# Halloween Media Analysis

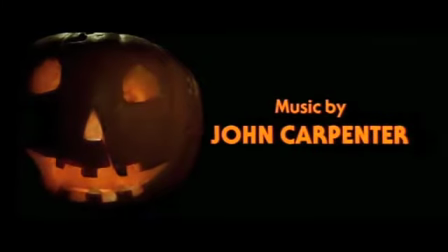1:25 Hi, this is my audio description for the opening couple of minutes of Halloween. Just a brief description about the film for those who may not know.
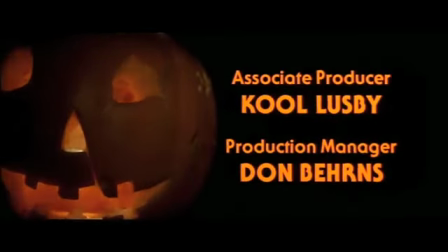1:32 The film, created in 1978, is based around one person, the psychotic monster that is Michael Myers.
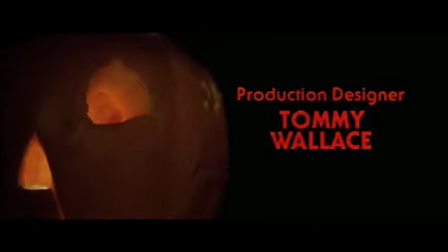1:39 The film starts with institutional information, as most do, but immediately, just from this shot of the viewer,
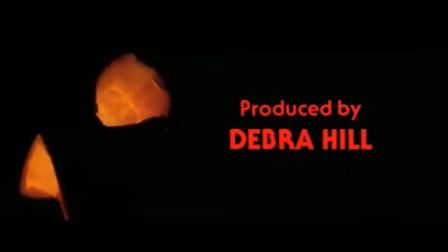1:46 it sees the resemblance of the fire colours, of the matching colours of the embers and in the jack-o'-lantern. The slow zooming and how it is unstable gives the viewer a point of view shot that they are the killer and they're in his shoes and they are walking up to this lantern. The fires from within the lantern could be a connotation of destruction or fire, and the fires could really also resemble a fresh start, like a phoenix coming out of the flames and the ashes. Obviously the lantern is a stereotypical icon of the horror genre, and Halloween is a typical time for being scared.
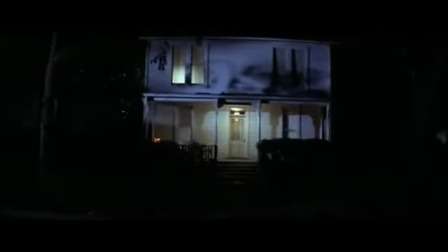2:24 The soundtrack of the opening is really quite quiet, but it's simple.
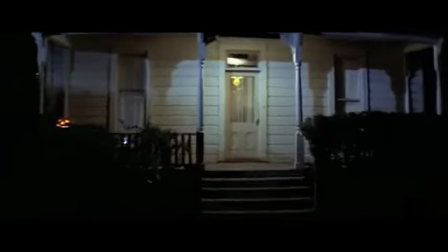2:28 It's just normal music, but it gives a slow, uneased tension feeling, and it puts the viewer on edge.
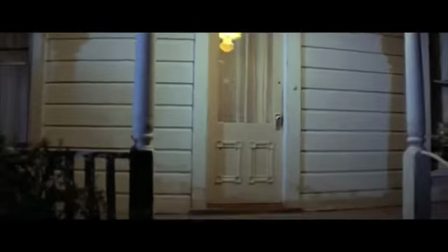2:37 This is a good stereotypical example of horror music.
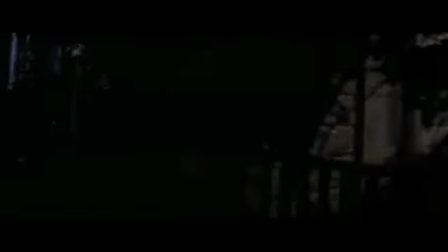2:44 As the opening commences, it immediately introduces the location and the date.
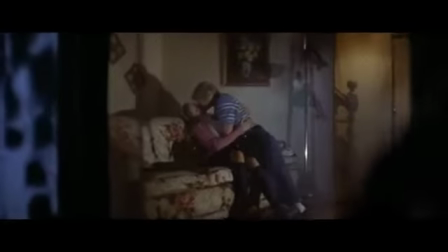2:48 They are extremely relevant as it's Halloween night, 1963.
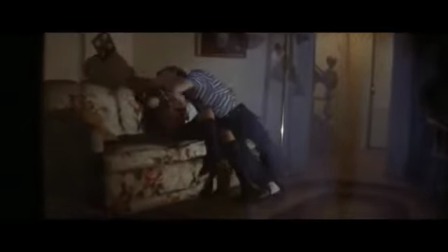2:56 After, this is flipped backwards, which confused me at first, but I understood that it gains your attention.
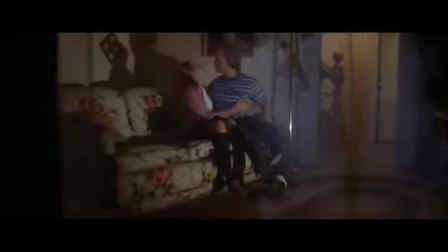3:01 Straight after, we are shown a point of view shot, a house,
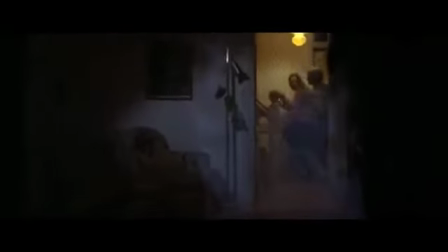3:05 and the way the camera moves side to side is personifying the camera, putting you in the shoes of this person.
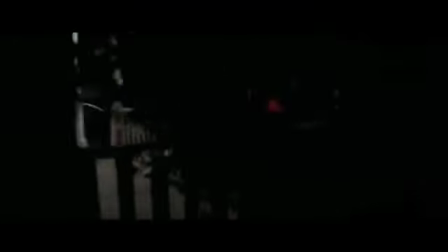3:11 The dark of the night makes you cautious of the danger. It's usually when most danger will occur.
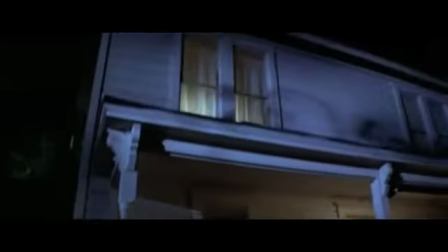3:16 The camera approaches the door and looks at the door, so you see the two characters inside.
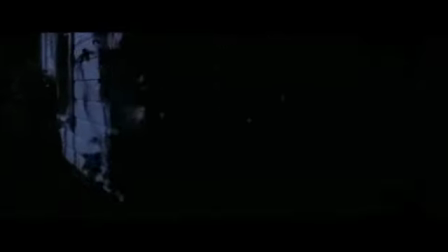3:21 The building, which is presumed to be the home, is and whoever's inside is being hunted. Looking through the window gives an idea to the viewer that this person isn't supposed to be watching or seeing what's happening, and then they don't belong here.
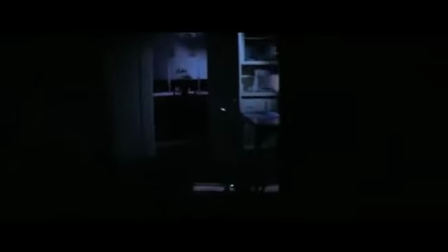3:40 The typical element of the teen romance is the sexual element, which is shown immediately.
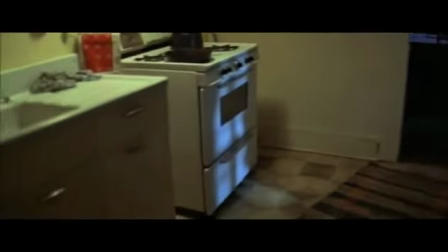3:45 Usually when a person is virgin, they are pure and necessarily they survive, but after they lose their virginity, usually they end up dying.
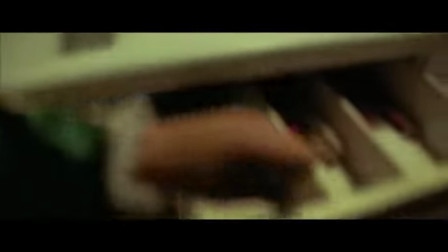3:53 The tracking around the building shows that they are looking for a way into the house.
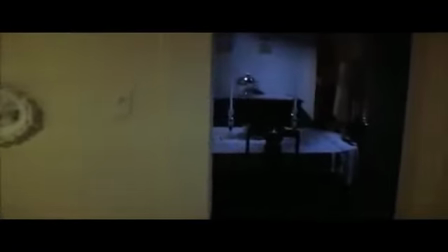3:57 As you can see inside the house, it's dark, which builds tension, and also as it builds anticipation.
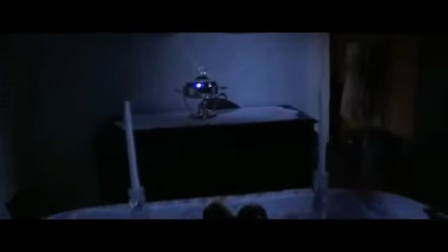4:04 You see a hand reach out, which is the hand of a child, and then you start to begin to see who you actually are.
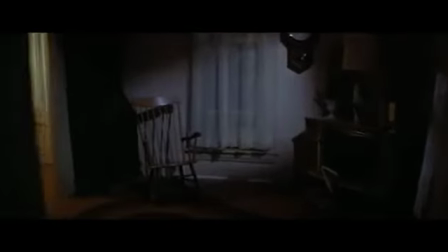4:10 As it draws out a knife from the cupboard, it's a typical icon of the horror genre.
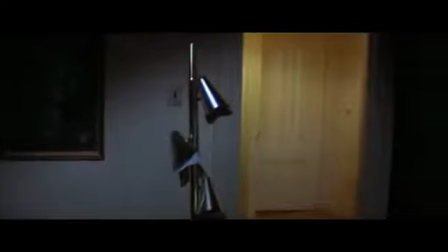4:18 It's contradicting, as usually the child is the one that's under pressure and is open to danger,
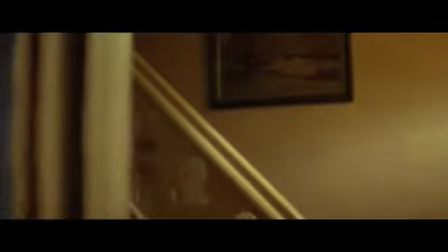4:24 but this time it's the opposite, and the child is causing the danger.
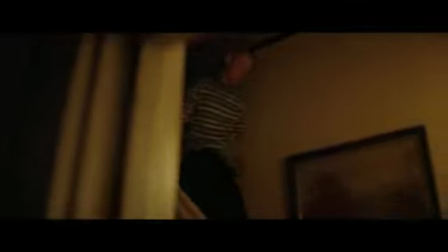4:29 The slow camera movements are key throughout the scene, and the music is only a slight buzzing in the background,
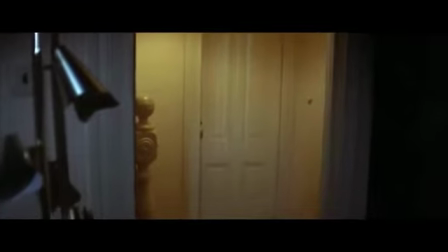4:34 which really builds tension, but it's really an uneasy feeling. You approach the stairs, and now the man has left.
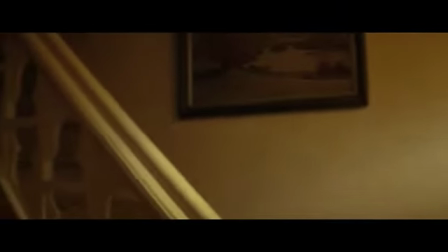4:40 This means the woman is defenceless, and a mask is retrieved from the floor and put on your face,
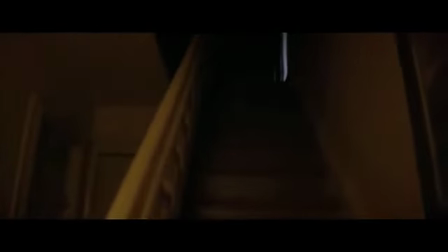4:46 and the camera mimics this, so it copies the action, so you look like what you would see
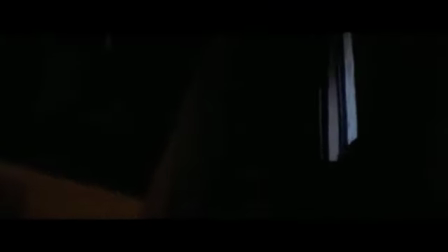4:53 if you had the mask on yourself. The sound effects change as you find the prey.
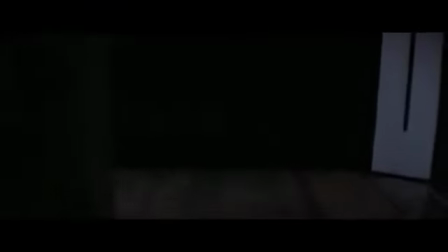4:57 The girl who's naked shows that she's bare to what is imminent, this attack that's going to be caused.
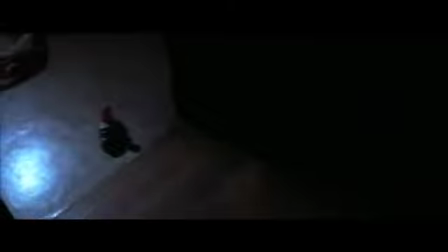5:05 The girl shouting a name shows that they know each other, and the knife, as
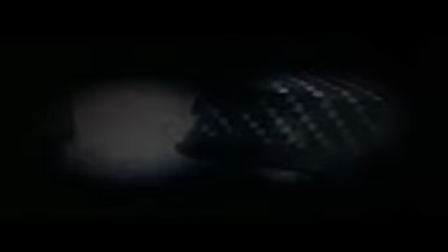5:13 as he stabs her with the knife, you see through your own eyes the knife being plunged into her, which really shows that this is you doing it. The heavy breathing after is heard, which really makes you feel uneasy, and it's just to show a bit of panic. As you go down the stairs and exit the house, there's a car that approaches.